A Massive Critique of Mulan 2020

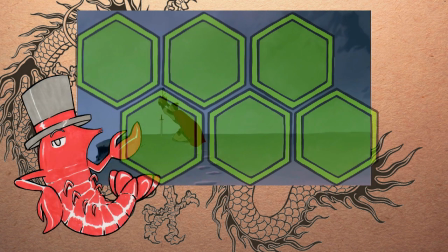He distances himself from the rest of the group and builds a simple shrine in honor of his dearly departed mentor.
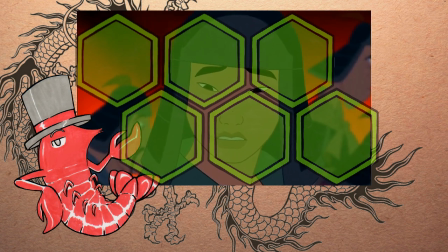Mulan's heart bleeds alongside Shang. She can perfectly imagine how much pain Shang must be working through.
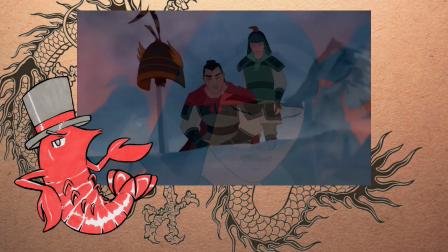It's like looking into a mirror of horrors.
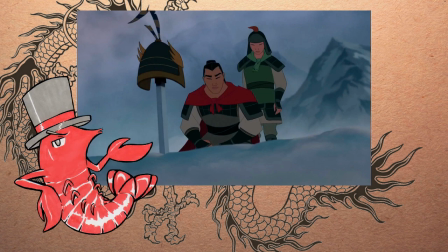This is exactly the scenario Mulan fears more than anything, and now it has happened to someone she cares about. The simple, "I'm sorry," from Mulan, followed by Shang thanking her via a silent touch,
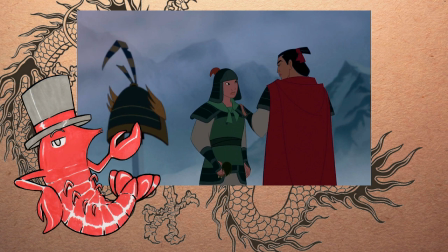this entire scene, really, is some of the best character moments in Disney history.
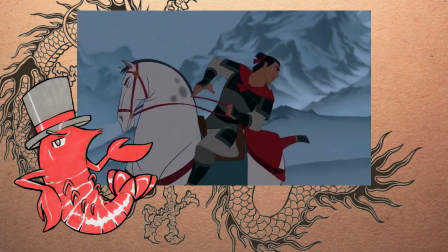Shang quickly pushes his own pain aside and continues to lead his troops with iron resolve.
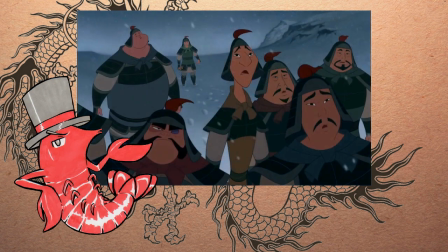Now more than ever, he must show that his father was right in trusting him.
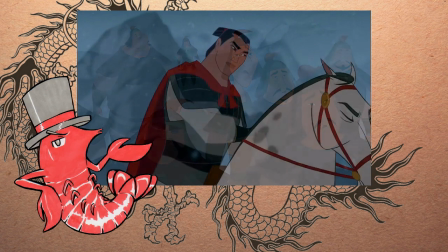His legacy is now his alone to carry.
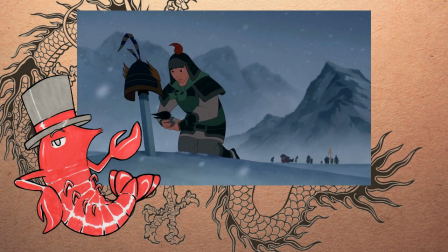The scene ends with Mulan placing the lost doll at the shrine, alongside the sword of the mourning captain and the helmet of the brave general. This image is fantastic. It perfectly encapsulates the message of the 1998 animated classic.
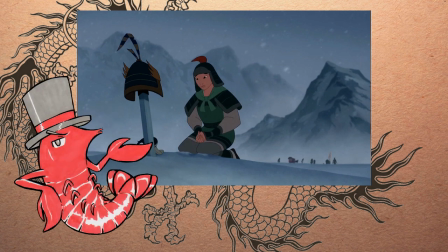Contrary to what the live-action movie would have you believe, the core of Disney's Mulan was never about men, or women, or feminism, or empowerment, but humanity.
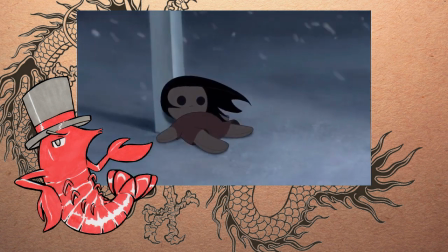The soldier and the girl. The armor and the doll.
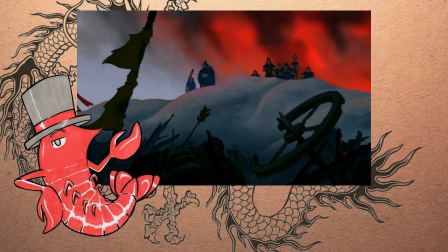The braves who fight for their loved ones, and the innocents who are swept by the fires of war.
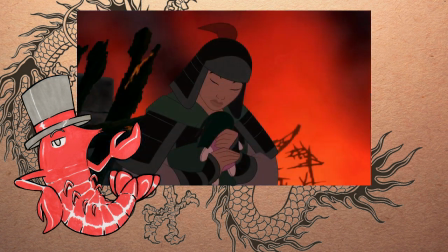In the end, they are the same. We are all equal in death.
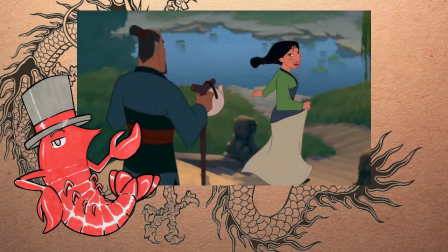We all get one chance, one unique lifetime to live. We ought to relish that gift.
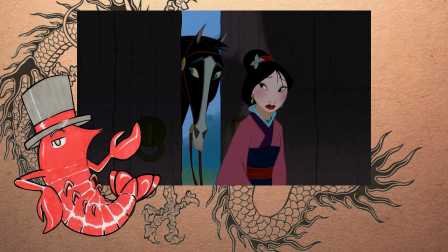The world of the living will never be absolutely fair, but all of us have the power to decide just how unfair it is.
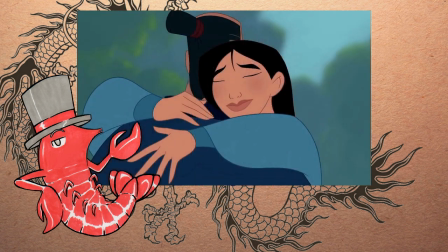We should protect each other, love each other, sacrifice for each other.
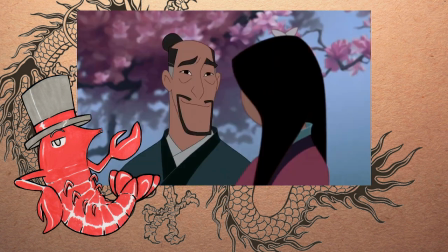For the honor of those who are gone, the hopes of those who remain, and the smiles of those who will eventually follow.
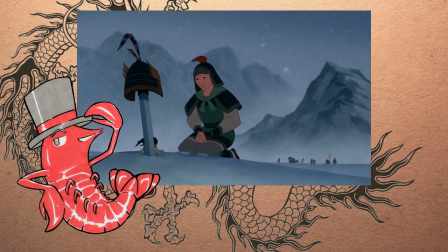Mulan embodies all of this as a character. She fights for the people she loves, as well as her own future. But she also keeps fighting the battles of those who have departed this world. It is all she can do to balance the scales of justice, by giving this eternal struggle of existence everything she has,
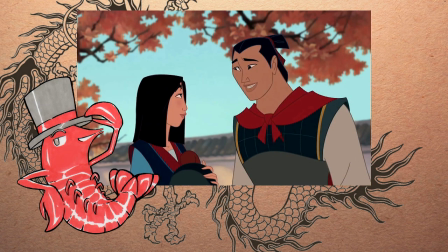and by eventually living her own life to the fullest. She carries the essence of the armor and the doll.
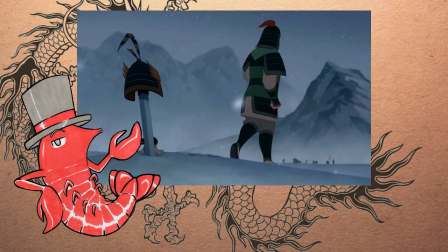She is both the soldier and the girl.
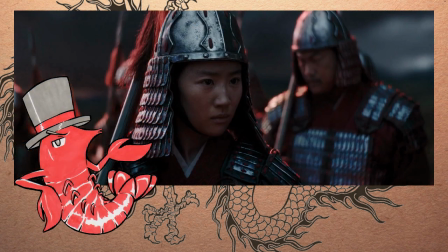The 1 hour and 45 minute live action movie gives what should have been a vital scene a whopping 55 seconds.
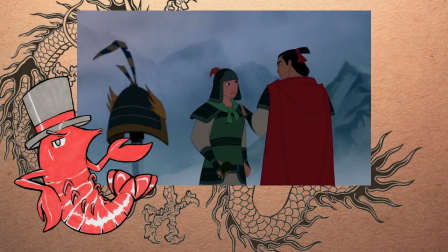The animated movie, with a runtime of 1 hour and 24 minutes, dedicates 3 whole minutes to establish emotional stakes and offer respect to the victims of war.
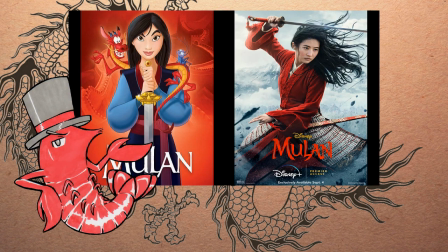The priorities of the two films are blatantly on display.
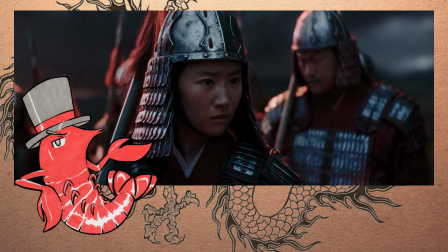But it's no wonder that the live-action movie rushes past a scene like this, stripping away all the humanity,
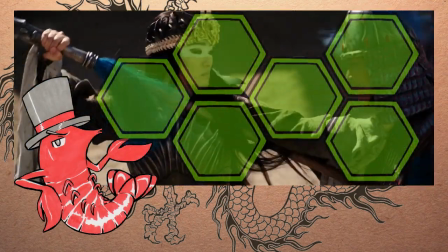while at the same time dedicating scene after scene to ridiculous combat sequences, where the protectors of people are thrown about like ragdolls,
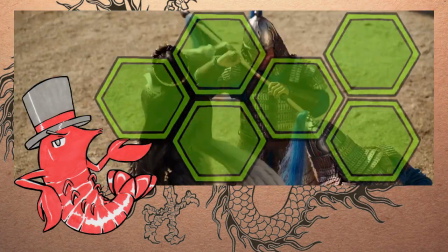reducing them to expendable stormtroopers. Their deaths are a spectacle.
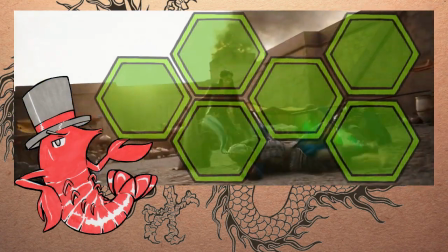No one cares for them, no one mourns them. The 2020 movie does not care about humanity.
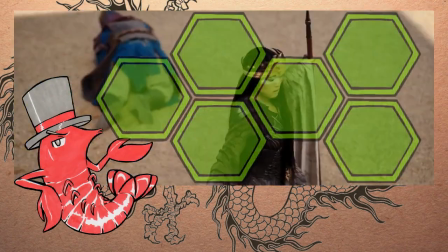The only thing it cares about is propping up its psychotic female characters.
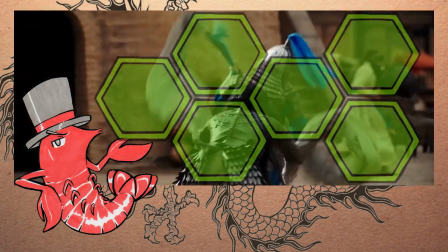It is truly a feminist movie through and through. A childish power fantasy for jaded cunts.
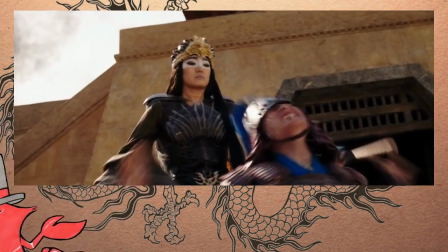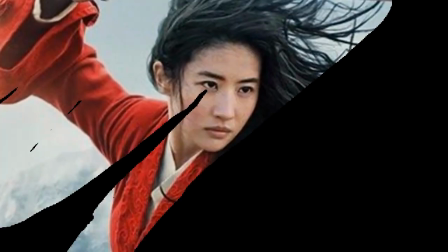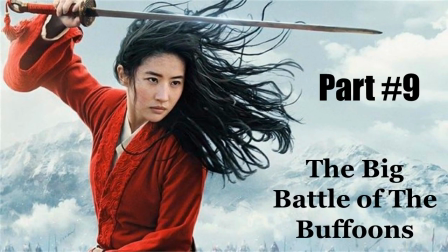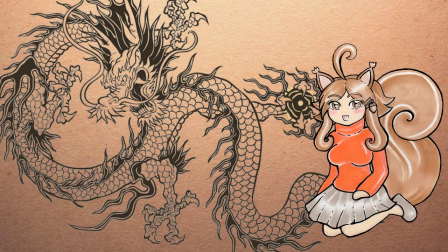As if suddenly realizing its alarming lack of humanity,
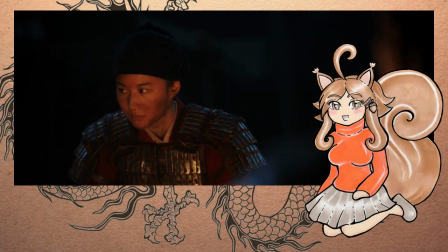the movie slaps together a scene where not Mulan and the useless male squad share their fears and doubts on the eve of the coming battle.
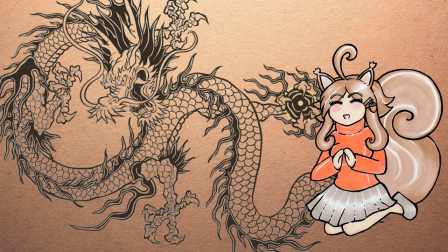In any other story, a moment like this would be great. It would be brimming with characterization and memorable banter.